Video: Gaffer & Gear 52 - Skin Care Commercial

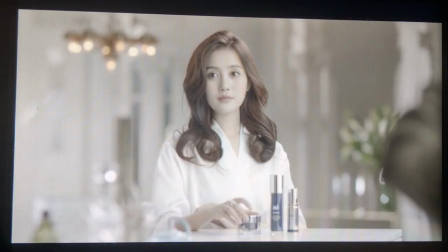[12:25]
So the product's got to look good.
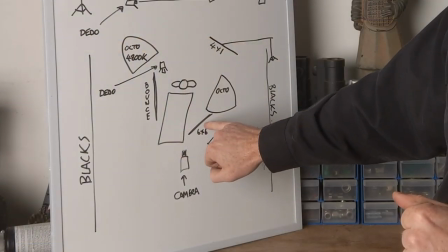[12:27]
So the key side of the product was actually lit with a 6x6 diffusion frame with a Sky Panel S60C punching through that.
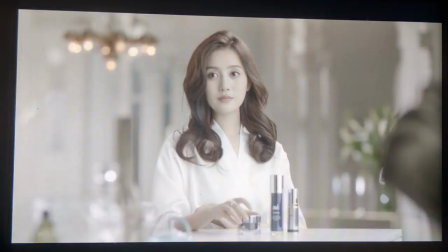[12:35]
So what appears to be the key side in the bottle is actually a reflection of the 6x6. Now, the fill side of the product, Rod didn't want that to be as bright, so it looked like it had a key side.
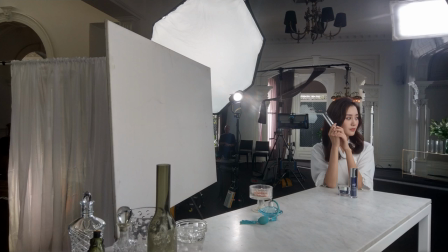[12:49]
So the fill side is quite literally a bounce board, one of my 5-foot by 3-foot canvas boards.
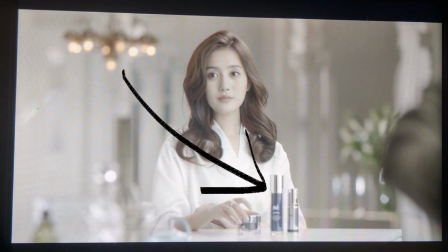[12:57]
So the fill side of the bottle is literally a reflection of the canvas board. So the next element into the shot is talent.
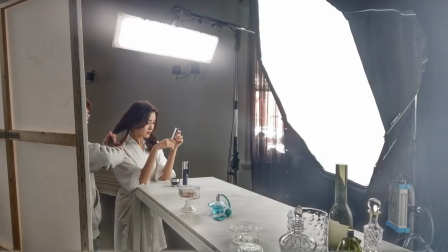[13:06]
So she's lit with a octadone sky panel package, basically punching in through the side.
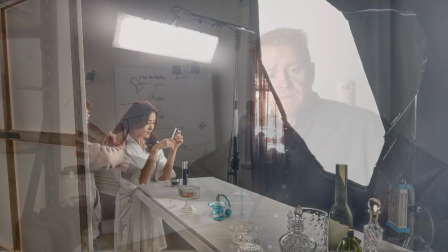[13:12]
And we had that really, really close. So a big 5-foot light source gets a beautiful wrap around her.
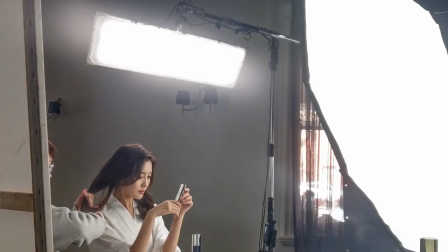[13:18]
Now her hair light is actually a 4x1 Nungwan biflex unit.
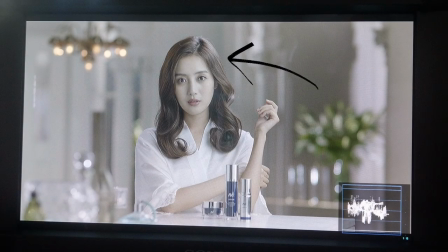[13:25]
So that's on a boom arm, just giving her, you know, just giving her some detail in her hair.
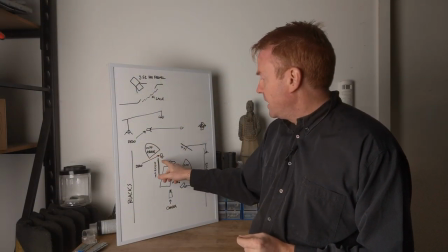[13:30]
Now on the opposite side, we had an octadone, again, another sky panel octadone.
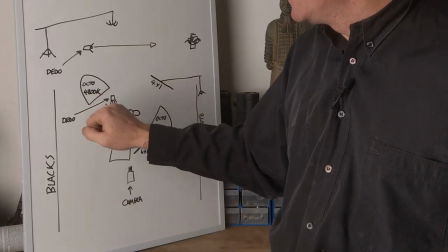[13:36]
And we set that to 4,800 degrees Kelvin.
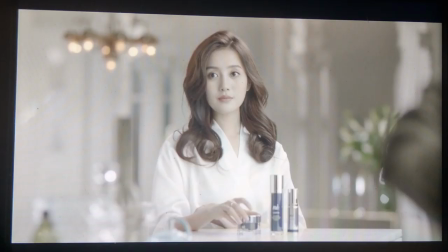[13:40]
And the reason we warmed it up is so that it looked like it was being motivated by the chandelier. Now into the last of the background elements, we've got our chandelier that's on a boom arm position where we want to put it. Again, art department supplied the chandeliers. I don't supply chandeliers.
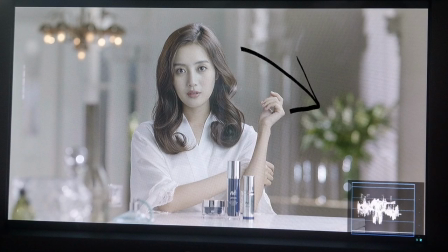[13:58]
On the other side of the set, we've got a plant just giving a bit of foliage, a bit of greenery. Now, believe it or not, that plant is lit with a Dido light from across the other side of the set.
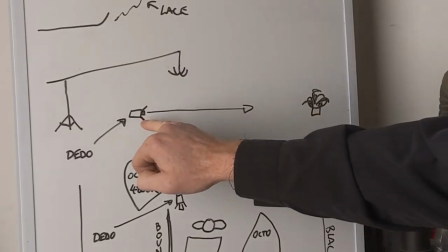[14:09]
So basically, here's the plant, here's the Dido light in full spot, that's a DLED Turbo 7, and basically full spot, lighting that plant up without contaminating the rest of the set.
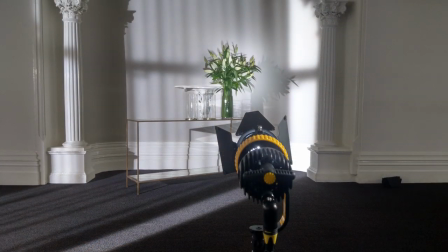[14:21]
On the wall, there's some detailed sunlight coming in, and that's a
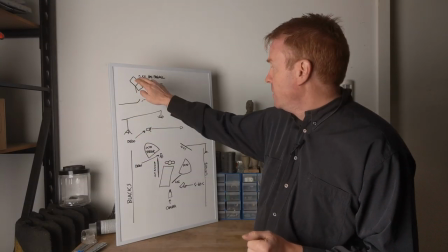[14:25]
2.5K HMI Fresnel coming in through a window, basically lighting that side of the set there.
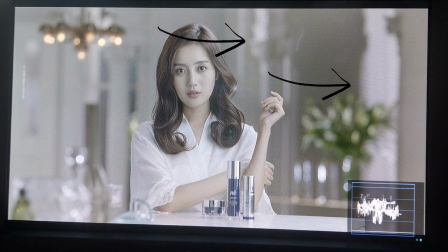[14:31]
So the reason I went to Fresnel is we wanted some shape to it, so we had some lace curtain over the front of the window. We wanted to get that texture. And basically, the lamp head was too close to the window for me to get enough separation to get some shape into a par light. So I needed to go a Fresnel. Now the last element is the background wall, and that's lit with a Sky Panel S60C set to daylight.
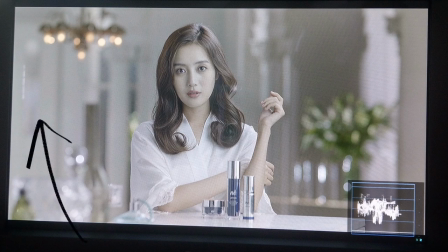[14:58]
Now we've got a snap grid on that so that we can degradate the light going up the wall so that Talent's head pops out from the background.
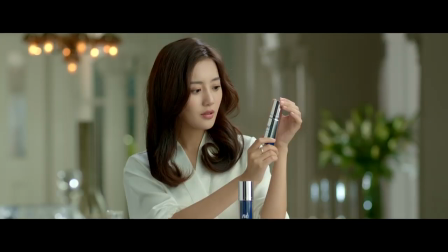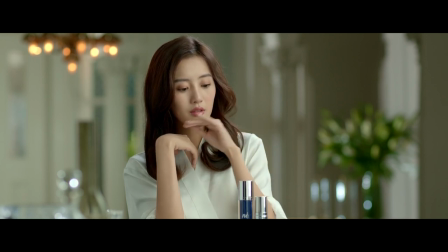Thank you for watching another episode of Gaffer and Gear. I just want to explain why I do a video like this, because a lot of people find it weird that that I'm giving away my secrets and my hacks. I hate that word, hacks. I'm not telling you anything you wouldn't eventually learn. I'm just helping you get there a little bit faster. But the main reason I do a video like this is to try and get the message across to people further up the food chain than I am. Try and get the message across that gaffers have knowledge. We're not just people who put lights on stands, okay? So this is a really basic shoot that we just looked at in this video. It's a really basic shoot. And I think a lot of people further up the food chain than me watching this video will actually be surprised how much thought, care, and detail goes into a shoot like this by not just me, but also by the cinematographer.
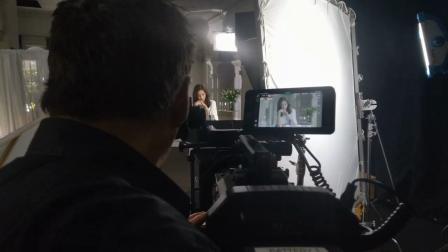[16:08]
And that's not valued at the moment.
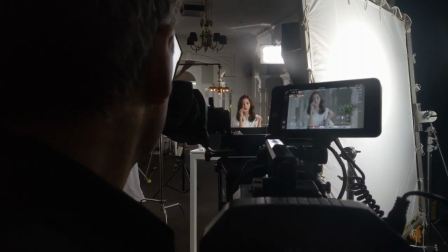[16:12]
It just seems to be that gaffers are thought of as people who put lights on stands and that's it. And number two, so that the young guy coming up who wants to be a gaffer at least gets some knowledge from somewhere, because it must be a real struggle at the moment. Before we go, here's some more footage from the shoot, some other shots I didn't get time to talk about.